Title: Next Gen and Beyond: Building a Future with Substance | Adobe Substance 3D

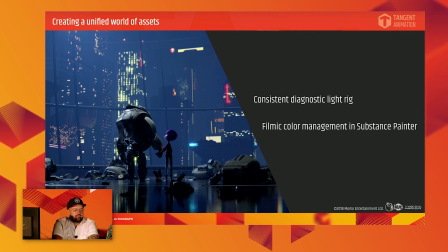[4:18]
Everything kind of changed for us when we started Next Gen. We're going fully PBR on this one, and we realized we needed to implement Painter as a big part of that workflow. So with an increased scope and project size,
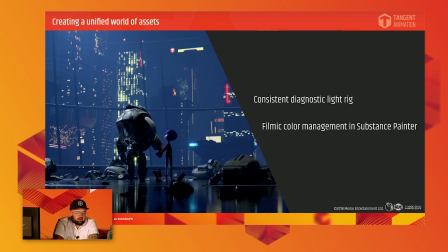[4:34]
increased complexity of materials, our first challenge was how to deal with this new set of tools, artists of varying skill level in the new softwares, and how to tie that together consistently. Our first step in ensuring
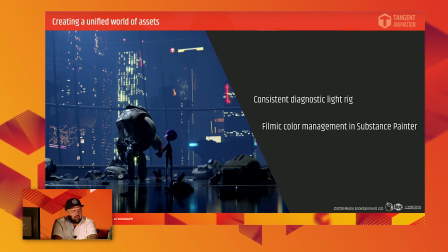[4:50]
consistency was developing a light rig add-on script for Blender that could be easily imported into a work file and removed with the push of a button. That's created by our lighting supervisor at Tangent, Alex Carney, and our CG supervisor, Conrad Durek.
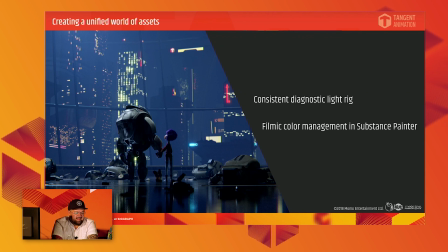[5:06]
This gave the surfacing artists a diagnostic look at how their textures looked in Blender and a perfect baseline to tune their shaders to. Once we got to the point where we were actually rendering shots, we made the call to do all our final rendering with high dynamic range,
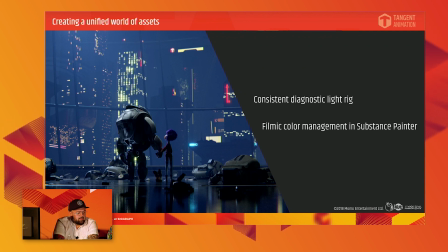[5:23]
namely the filmic color management. So increasing the dynamic range of the EXRs we rendered out of lighting gave the artists an incredible amount of control over the final comps and added another level of realism to the final product.
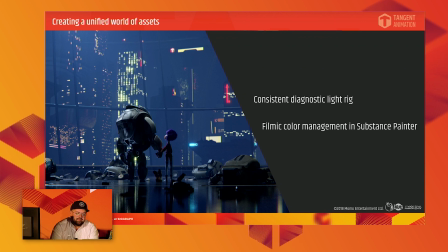[5:39]
Unfortunately, we had started surfacing in an sRGB color space, so we couldn't really change it halfway through for consistency reasons, but we are finished next gen, so we can change that now.
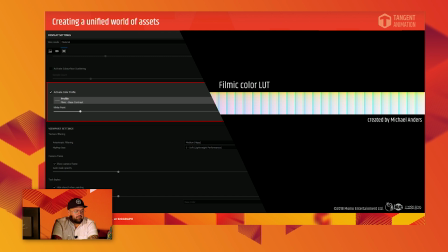[5:51]
And we switched our light rig to filmic and are now more accurately able to build our shaders to suit the look of the filmic LUT used by the lighting department. And because of the fantastic Blender community and a developer named Michael Onders,
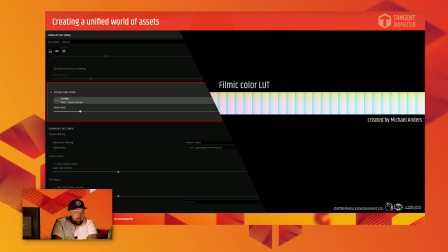[6:09]
we were able to load that same viewport LUT that we have in Blender into Substance Painter, so we can ensure our assets look the way we intended them to in Painter from the moment we start blocking out textures to the final comped images you see on Netflix.
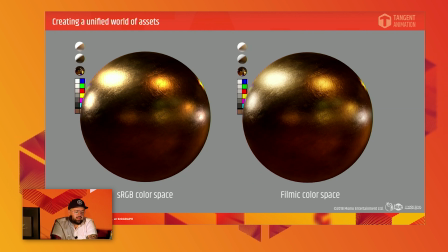[6:29]
Here you can see an example of what kind of exposure we get in lighting in an sRGB workflow on the left, and on the right is how that same shader looks rendered in the filmic LUT. The reflections don't get nearly as blown out, and we can push the image around that much further in comp
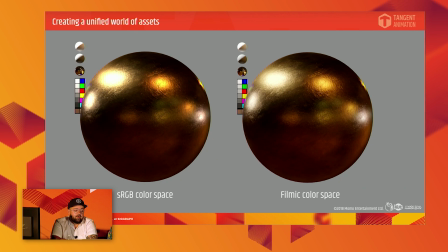[6:47]
and add those glowing hotspots however we want because we have the range to do so.
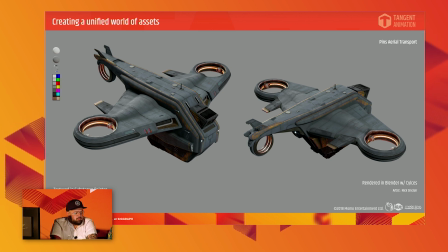[6:54]
But back to next gen and sRGB. So with that first light rig, we had a tool to accurately gauge our painter work in Blender. The next step was to consider how we wanted to approach realism and where we wanted to stylize.
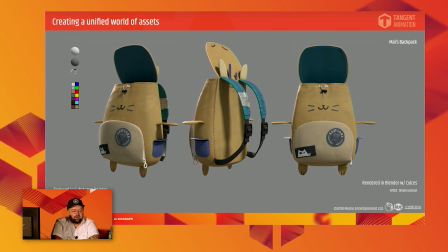[7:10]
Since we had determined that we were going pretty cartoony with the shape of a geometry in our film, and that we were going to be rendering in a physically accurate fashion, the choice to approach surfacing was pretty much try to get as real looking as we could at the time.
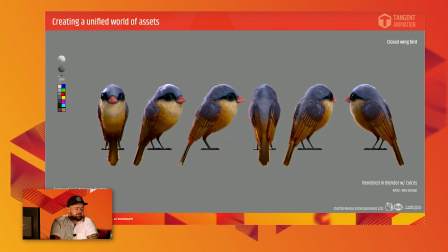[7:27]
So under the guidance of our brilliant art director, his name is Richard Chen, we started leaning into this tactile, almost stop motion looking effect for our surfacing and lighting.
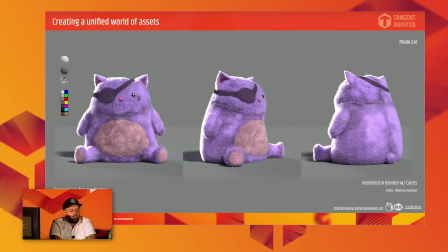[7:40]
We guided our artists to really think about where wear and tear would naturally happen on these objects in real life,
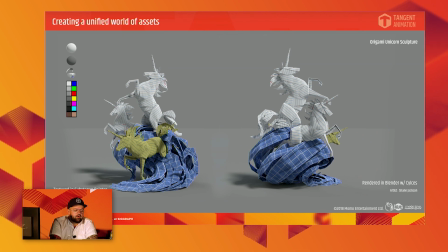[7:49]
where dirt would naturally gather, how real-world materials like plastic and metal naturally aged.
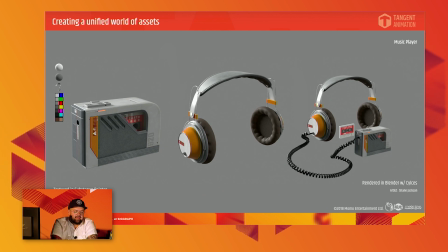[7:56]
So as we found, we were using all different techniques in Painter and Blender to essentially land at the same desired look. We kind of found a cross-pollination happening between our artists.
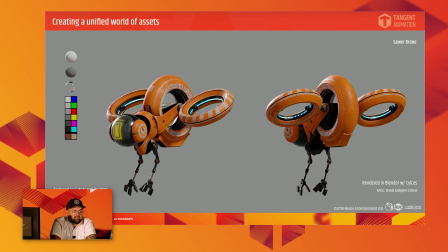[8:10]
The Blender artists were learning more about Substance when they saw the results and speed that the people using Painter were getting, and the Painter artists were learning about the techniques the more Blender-heavy artists were using to develop their shader networks.